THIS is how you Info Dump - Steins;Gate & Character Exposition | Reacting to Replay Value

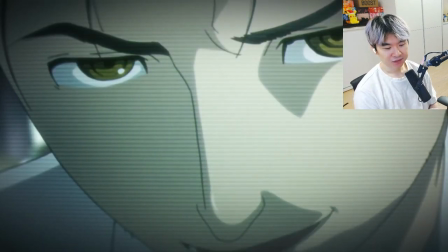And Steins Gate's first episode has one of my favorite scenes because of how it uses an info dump,
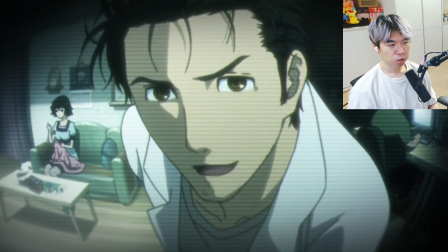not only to inform us about each of the characters through the spoken word, but also in the act of going through said info dump.
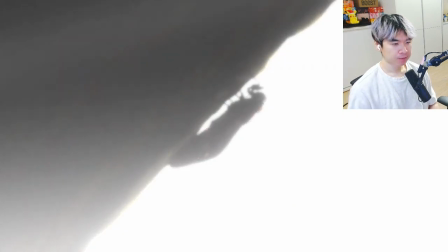And we'll be finishing up the first episode because we've already done 2 videos on the first half of this Steins Gate opening, and I'm itching to move on to episode 2.
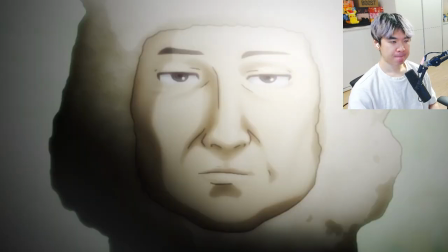Okabe's introduction to the audience through the medium of Alpaca Man is brilliant on 2 levels.
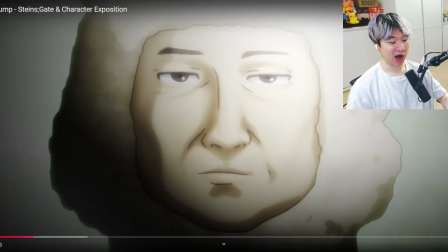Yeah, this was weird as fuck. It's like he's like talking to Alpaca Man, and they're like, what are we doing right now? Alpaca Man is like a thing on the TV, and they're like, he's like talking to us? No, he's talking through a TV right now. The medium of Alpaca Man is brilliant on 2 levels.
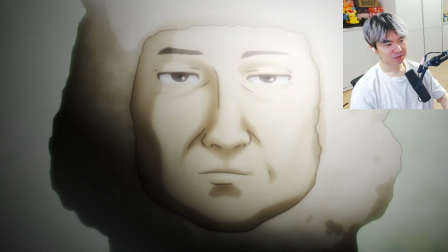And we'll get to those in a second, but the fact remains that this is exposition and a lot of it.
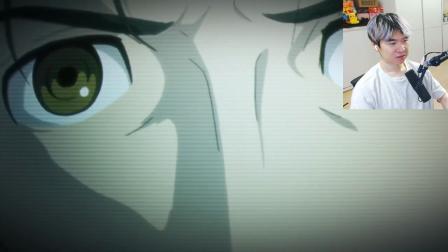In fact, practically every line that Okabe says in this scene is overt Exposition.
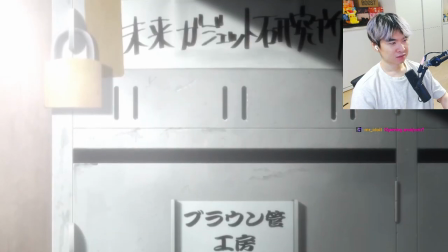From the name of the future gadget lab, its location and goals, the names and numbers of the sole 3 members, including their roles, interests, and nicknames.
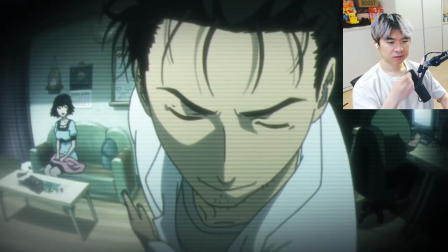That's right. A lot of data, but I think the reason why many people wouldn't consider this an info dump on the face is because,
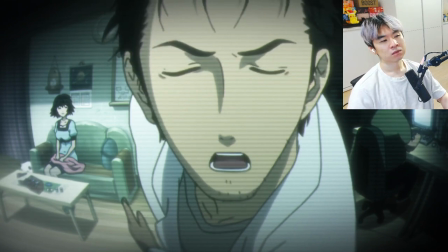firstly, the form of the sequence is so revealing about the characters,
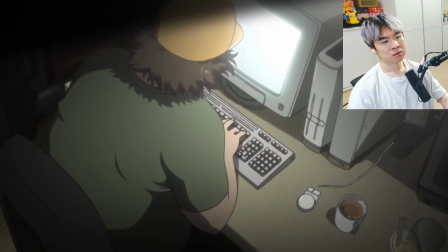and secondly, because of how the conversation is transitioned from. When form and function are in lockstep, that tends to produce a pretty clever sequence.
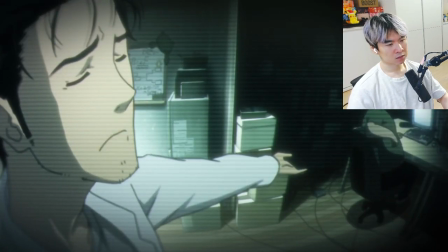And sure enough, Okabe info dumping by talking directly to the audience in a pseudo fourth wall break says a lot about his character as well.
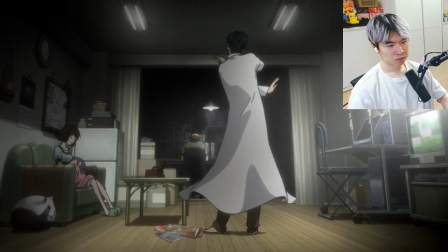Okay. It builds into the self-described mad scientist persona, the fact that's TV that they're talking to.
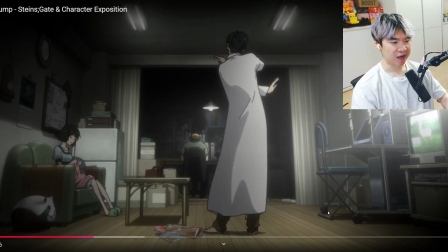And yeah, Okabe kind of does whole, it's like, this is Future Gadgets Lab. I am Hoin Kiyoma. I am mad scientist. And you have, Daru just working away on his computer. What is he? Some sort of otaku, neat, who knows?
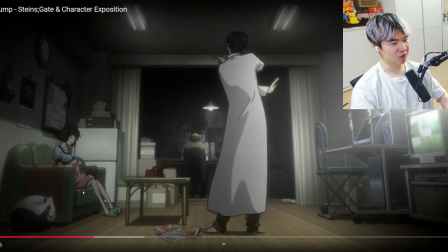You have Tuturu just knitting, just silently in the corner, very cute, complains about, when you change to Alpaca Man. The fact that neither Mayuri nor Daru act like this is bizarre says that this kind of delusional attitude is...
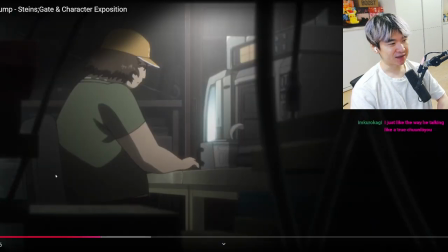That's right. This is a very accepted thing. They've been together a long while. It's also funny that the otaku neat, who would be the cringe one, by all means, is actually the voice of reason, because of how chuny and eccentric,
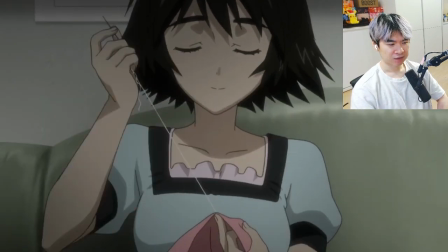Okarin is the norm for him, and the mannerisms, shoutouts from the peanut gallery, and the sheer absurdity all create an entertaining monologue.
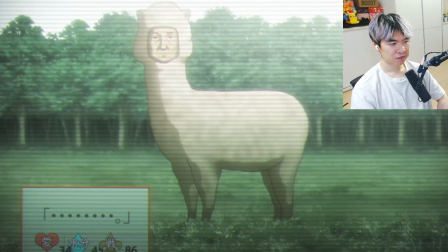I'd also be remiss to not point out that technically, Okabe isn't delusional at all, since the audience is in fact watching through the TV screen.
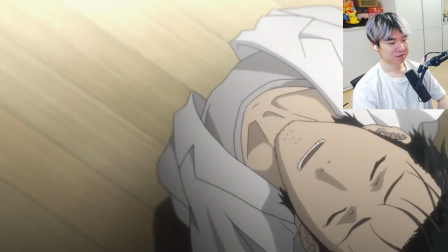True. And that is also the second reason why I really like this sequence, because of how meta it is.
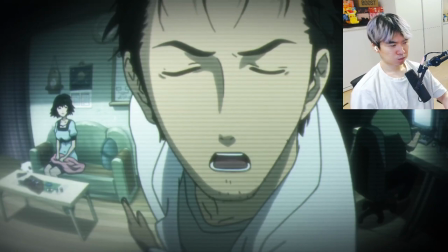Beyond the clever positioning of the characters in the shot and the slight fisheye lens like we're truly looking through a CRT's screen,
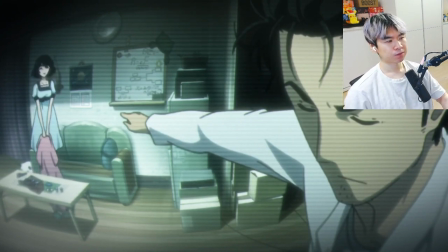this sequence's function is to bring the audience up to speed, so why not have Okabe truly talk to the audience then?
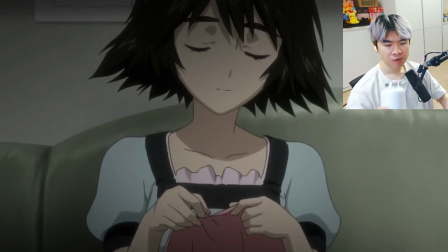And on top of that, it transitions to a larger discussion that is, in and of itself,
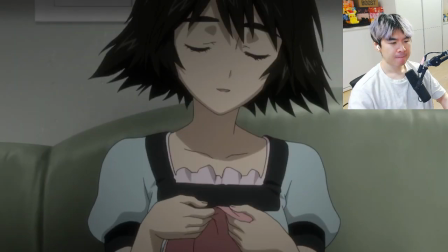a meta joke based on the fact that Steins Gate is a fictional work, beginning with Mayuri saying that to Alpaca Man,
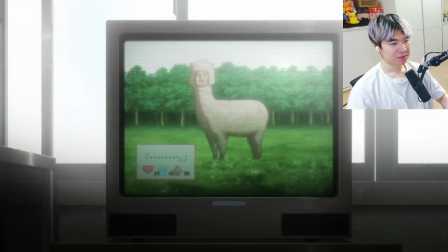aka the audience, that they may just be a game, speaking to the VN origin, and which culminates in Daru stating,
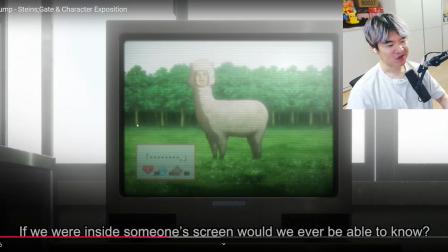very interesting question. You're inside someone's screen, would we ever be able to know? So who is in the screen right now? Well, there's Alpaca Man, who's supposed to be kind of us, the audience, right? Because Okabe, he's like talking through the TV screen.
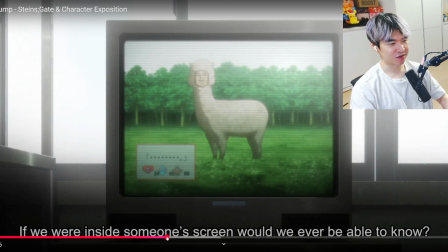But also, it could also just be the characters, like Daru, because we are watching them through a screen.
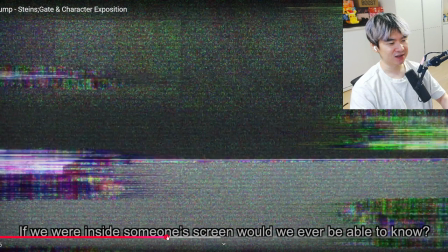Are they sentient? Are they aware? This
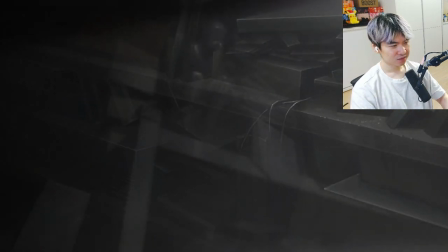moves us from the info dump to standard character interaction,
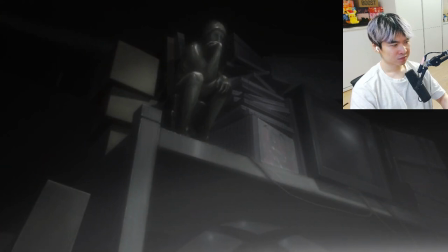letting us learn about their relationships as they play out in real time as opposed to being told about them, and getting us back on track as we...
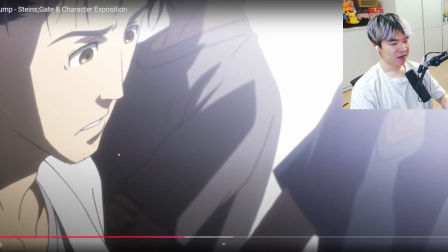Yes, the show don't tell. Rather than saying, hey, this is Daru, the computer hacker man, he is an otaku neat, he browses 8chan every day. He has no job. Instead, what do we know?
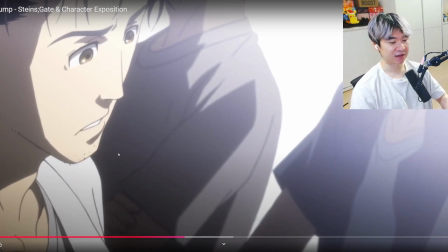Daru loves to go to the maid cafe. Daru loves 2D. Daru cheats on his 2D waifus with Fadis, but it's fine because she is, it's just an exception. She's basically 2.5D. And rather than, them literally stating it, we can see through the actions, the behaviors of what kind of characters these are.
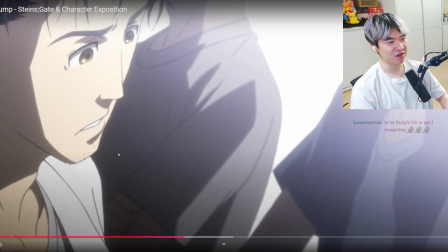Tuturu as well. She's very eccentric, right? Everyone's very eccentric in this show. I would actually say that Daru is the most normal one compared to the other two of Tuturu and Okarin, right? Which is, again, so funny to me because Daru should be the, the weird one by conventional means of what it's like an otaku need is.
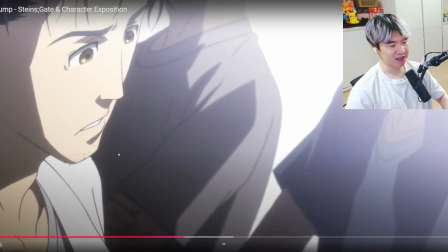And then you have, Tuturu, who is, again, kind of an airhead, very cute, very pure, yet seems to have like an instinctive awareness of who she is and what Okabe is to her.
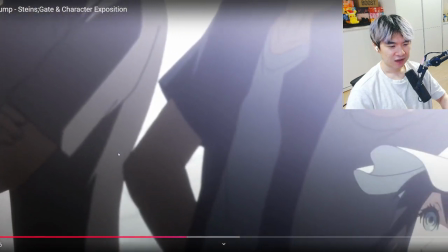We learn about the inconsistency in Okabe's memory and everyone else's.
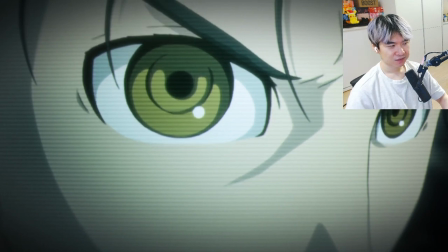Steins Gate makes the info dump feel like a natural part of Okabe's character, and that's a pretty fantastic solution to introducing exposition.
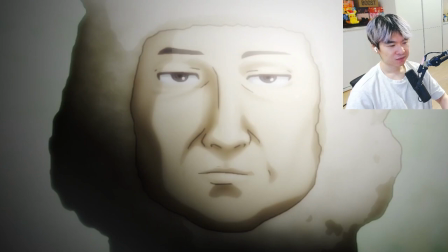And the way by which it's integrated is something that would really only work for a story like Steins Gate.
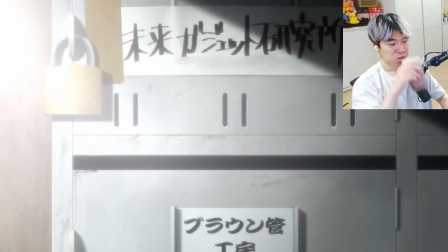To say it as clearly as possible, if you have to info dump, and sometimes you do for pacing, this is the prime example on how to do it properly.
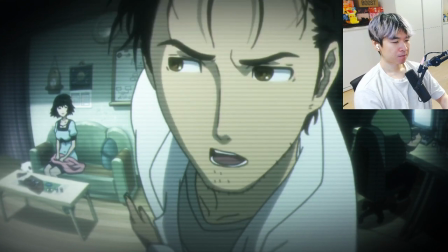Okay. Making it say something about the characters involved by the act of going through the motions,
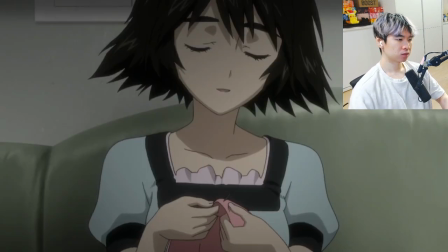clever visual direction to keep the audience engaged, and keeping the pace quick in both the dump and the comedic asides.
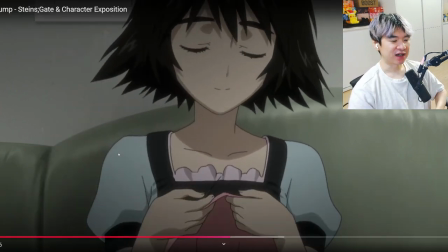About like 5% of the audience watching this can appreciate this though. Even myself, like I don't think I fully appreciated this until he really called us out of explaining the different points, right? How about you guys in chat? Did you even think about this? No, everyone's probably just looking at it and saying, what is he doing right now?
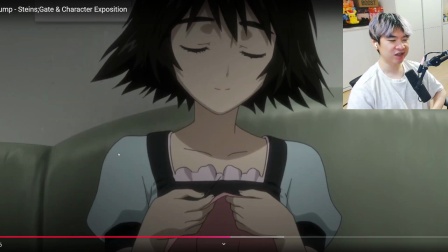Who's he talking to? Is he talking to us? Why isn't alpaca on the screen? Anyways, that's gonna be the normal reaction for like 95% of the audience who are just watching it. Then you have the intellect, right?
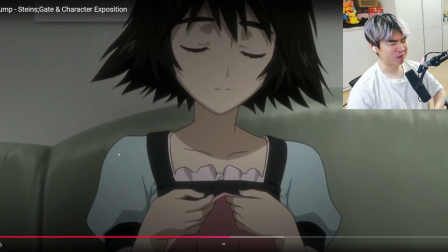You have the big brain anime connoisseurs with PhD thesis levels of writing essays about topics like this.
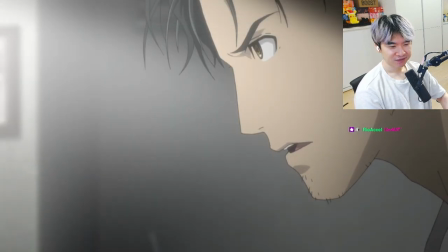Of course, you can't just copy Steins Gate's format full freight, because it feels like it's a part of the story's DNA.
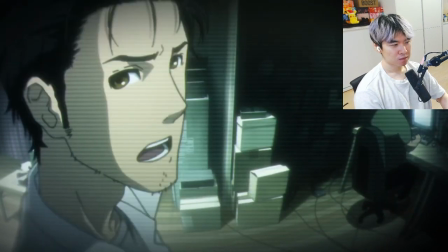But understanding the core of what makes this scene work is certainly applicable elsewhere.
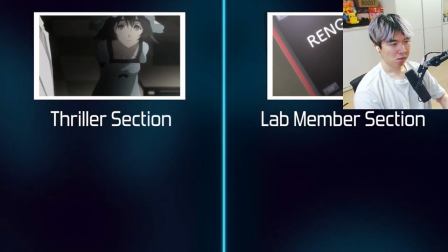Last time on Operation Yggdrasil, I talked about how the second half was the character focus half,
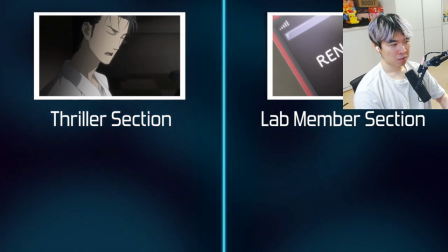and I stand by that, but I want to point out that it's limited in its scope.
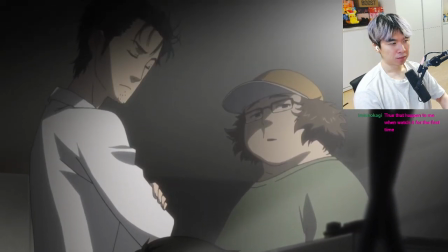The characters who we really get to know are the 3 lab members, with a brief introduction to Mr. Braun,
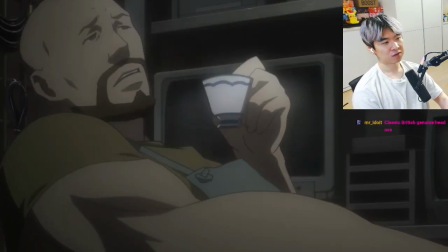as opposed to a relevant cast of about 9 that we'll eventually be dealing with.
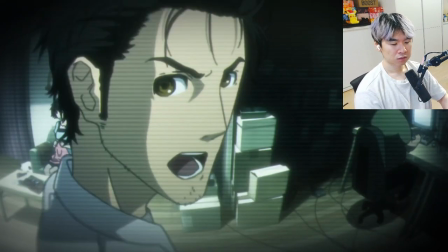This isn't a meet the whole crew episode, it's a slow, methodical introduction that allows us to get to know Daru, for example.
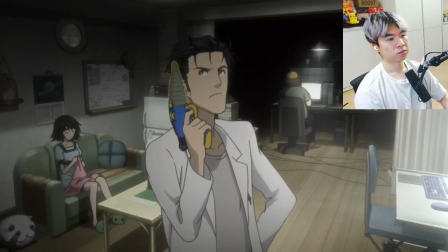Not only through the information we're explicitly told, like his interest in dating sims, but also stuff that we're able to infer,
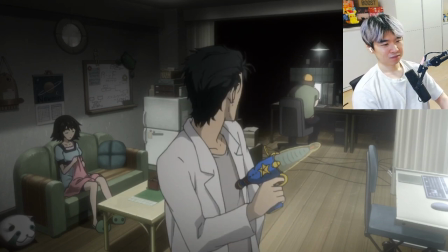like how he and Okabe bounce off of each other in conversation with the sarcastic digs and asides,
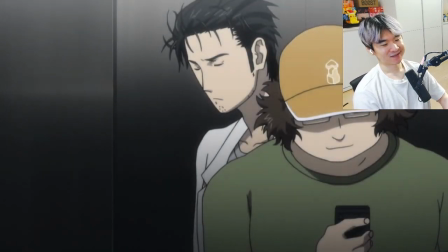which show off a close friendship even before we learn how long they've known each other. And they're like high school friends, right?
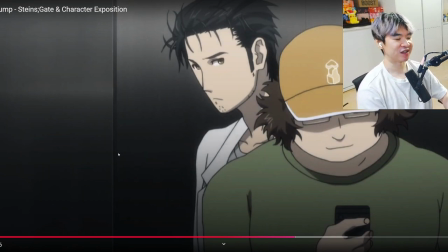I think Daru even makes the point that like, we're not even that close, bro. We're not childhood friends. We kind of like knew each other from high school, and even then we didn't really hang out or something.
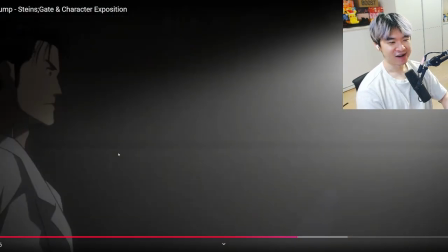In spite of that short period of time. That also shows how Okabe values making a dramatic point.
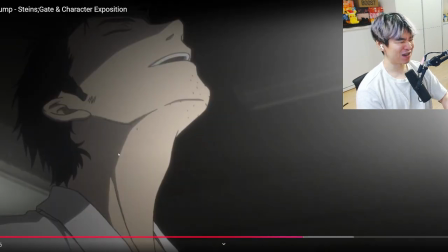3.5 years now, yes?
Ew. Why English dub? You just played the Japanese dub. Why are you playing English dub now?
That's how long you and I have known one another?
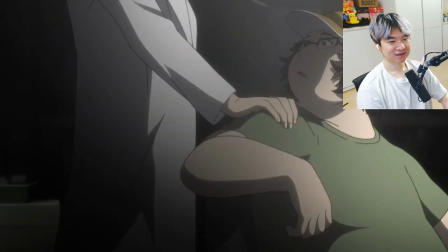Even if it doesn't match with reality.
Only if we're counting the year and some change of high school and we were in different classes and never said a word to each other.
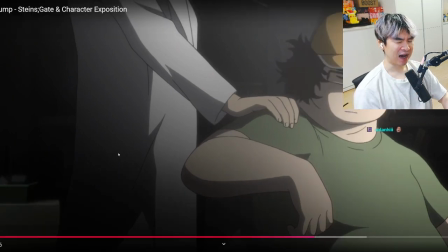What I say, the high school thing. I remember these details. Details.
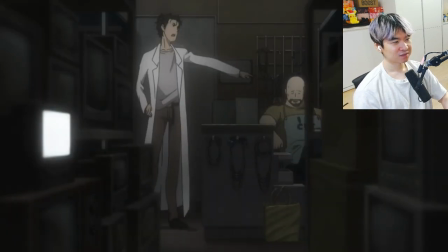And we also see that even though Okabe talks a big game, Mr. Braun is able to pull out the rug from underneath him, no problem.
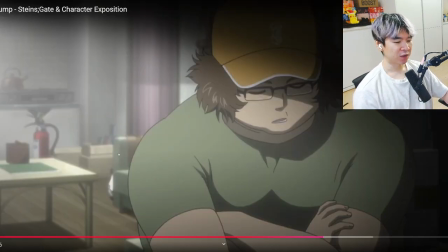Yeah, that's right. I mean, even before this, right? What happens? Well, Okabe is in a fucking building for a conference of time machine stuff, and in the beginning I was like, is he really a scientist? Is he really like important and legit? And you get to realize that who is he talking to on the phone?
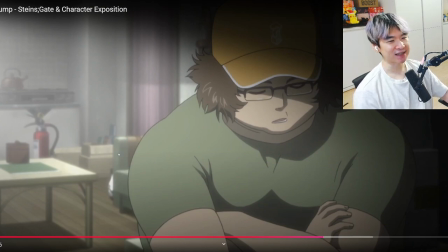Nobody. Who is the organization? Could exist.